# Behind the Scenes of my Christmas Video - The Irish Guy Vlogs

the spuds won't be too long and that just kind of sums up the whole Christmas dinner idea that you'll see in the video and yeah nice little simple shots quick simple to put together like you know they kind of tell a story and yeah I like shooting like this I really really do because it's quick it's efficient it's all in one location minor changes when I do want to set up a different shot and yeah it's cool I meant
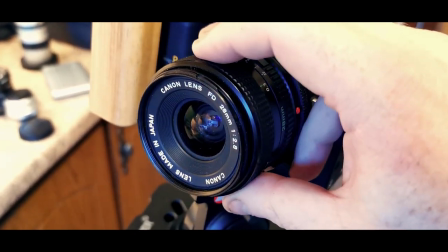[4:22]
to say earlier that I'm shooting on vintage lenses well these are old canon fd lenses i hope to get the vintage kind of feel to it
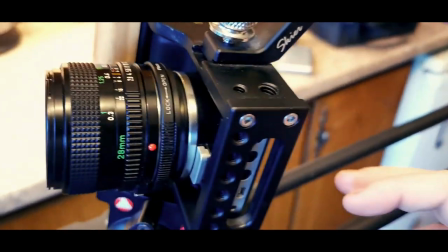[4:29]
you know like the old kind of christmas 70s 80s feel to it where it's kind of like a little softer and like a little
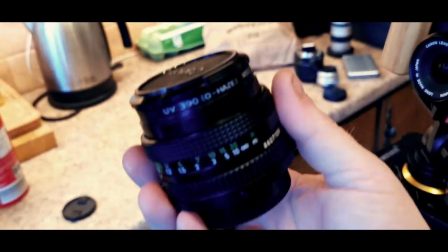[4:36]
more natural i guess 28 mil fd lenses i have a 50 mil here as well and it's actually a micro four thirds to fd speed booster that i have
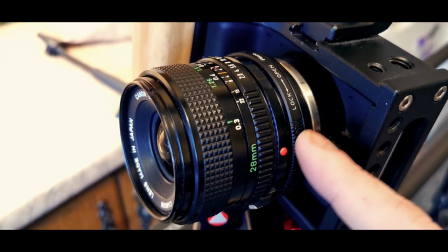[4:43]
so the speed booster gives me one extra stop of light and it gives me a wider field of view as well i'm set up again with another shot i'm
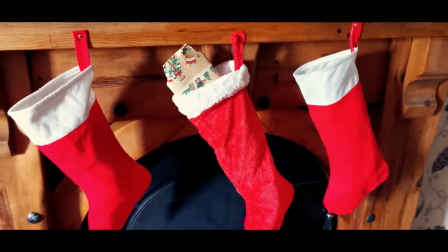[4:50]
getting a shot of like the Christmas stockings and normally we don't hang Christmas stockings and like if you look inside them I've got tea
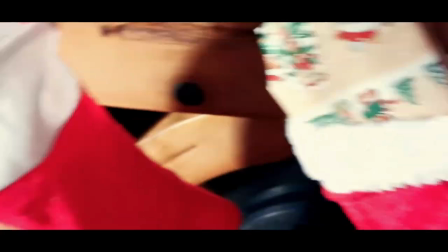[4:56]
towels inside I've got presents in this one and more tea towels in this one and it just didn't look great when they were just hanging there by themselves so
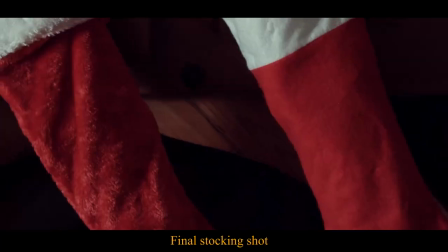[5:03]
I filled them up with stuff and yeah gonna get a shot of them now there's a stocking what's your name so I'm onto my
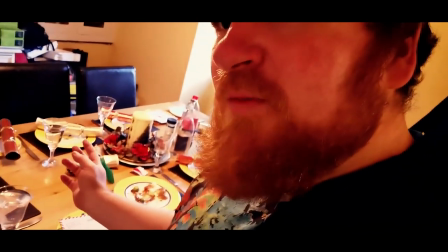[5:09]
biggest shot of the day which is like a fake Christmas dinner which I have to kind of make look real I don't have a turkey I don't
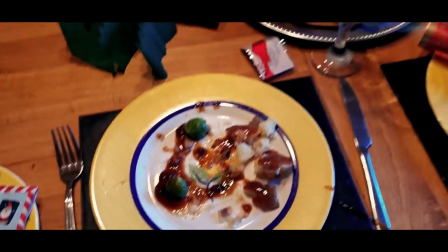[5:16]
really have much food tried to make it look like the aftermath of a christmas dinner so there's like crackers are broken the hats are like used and stuff um but yeah it's interesting to do this kind of stuff because it's like i'm you know it's like i'm really having christmas dinner but i'm not and it's like a few days before and it's just weird as well i still have a lot more shots to get like my head is up in a heap now but i'm making good progress i'm getting through it and i'm really enjoying it so yeah let's crack on
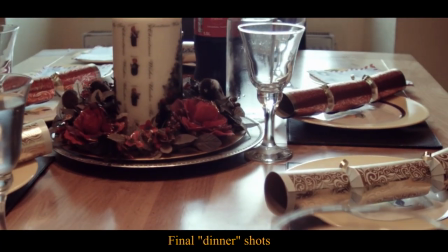[5:42]
there's crackers drawn and the table's done there's a space set at the table
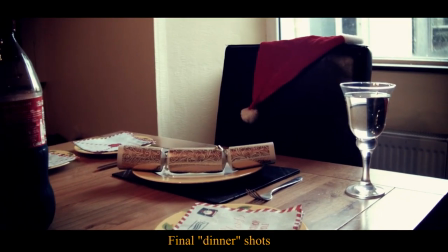[5:48] and an extra solemn chair to remember all our loved ones no longer sitting there
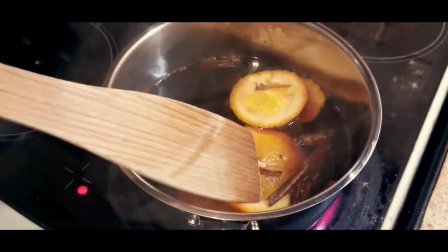[5:56] and then after all the feasting boiling up some mulled wine just to get a nice shot of it
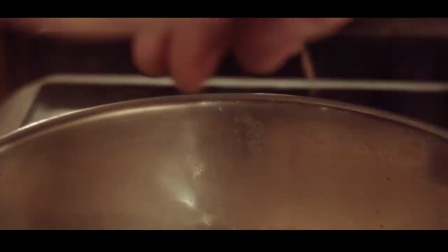[6:02] some cinnamon sticks and some orange inside of it and those christmas morning smells like i'm really just trying to capture
the christmas vibe without actually spending all the money to make a christmas dinner and go through it all i'm trying to do everything on the cheap and that's what you have to do when you're a one-man film crew you have to do everything on the cheap that's just how it is so
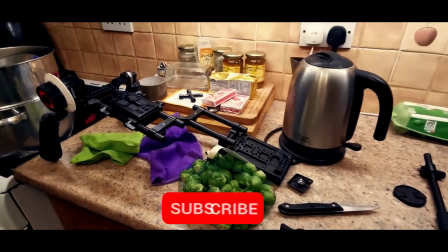[6:21]
as you can see the place is in an absolute state but uh yeah i'll get there i'll fix it i'm just about to do the washing up scene
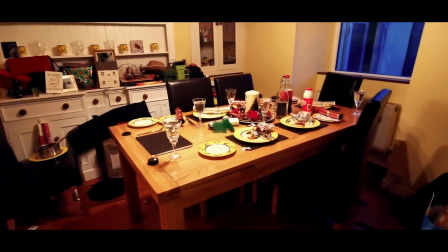[6:27]
more chaos more cleaning to be done but yeah it's all part of the job i'm here trying to get the washing up shot and i can't make suds i've been trying to make suds my hands are like spotless clean because i've been trying to make suds for like 20 minutes and i can't
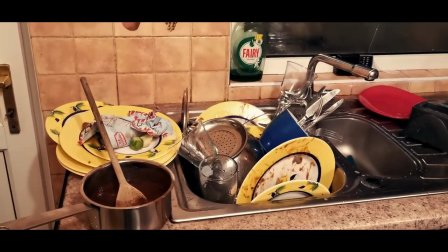[6:39]
make them i wanted to have like i wanted like bubbles all over the washing up but like I just can't make them look how soft
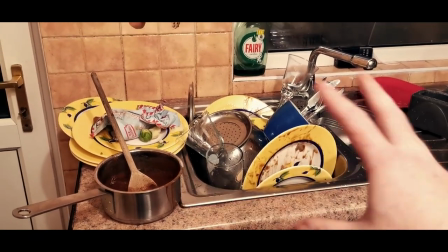[6:45]
my hands are it's gonna do fine like this it's just it would have been nice to have bubbles all over it but yeah you live and learn
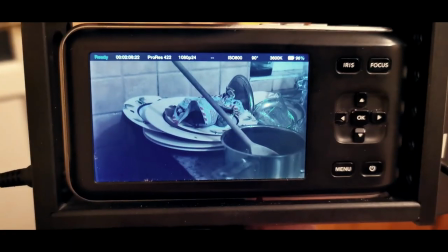[6:51]
I'll learn how to make bubbles for the next time I'll try and give you an idea of what the shots gonna be like be something like
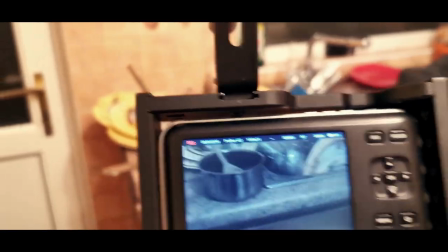[6:57]
this something like that it's very hard to do with one hand but yeah you get the idea there's washing to be done but it doesn't really matter yes it's 10 to 11 I've got a lot of shots into there I've done some editing already there's still some shots that I need to get tomorrow but I have them all lined up and I have them ready to go and one of them is a trifle I have to get like a shot of a set trifle I'm gonna sprinkle some chocolate on top in order to get that shot I have to make a trifle so yeah here
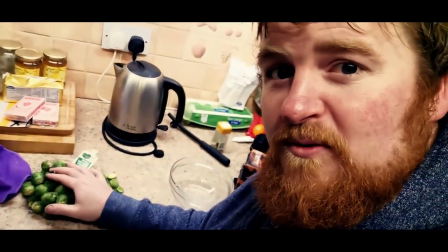[7:27]
I am making a trifle this one has Brussels sprouts in it it's it's it's a new flavor that
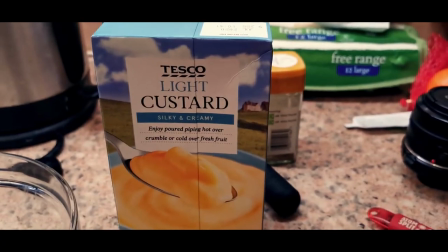[7:33]
I'm trying trifle sponges some jelly and some custard and some fruit cocktail
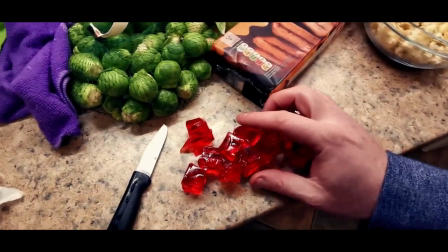[7:39]
so the sponge is ready gonna get the jelly into the pan
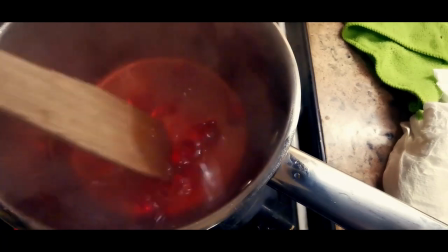[7:45]
not sure if I'd have enough and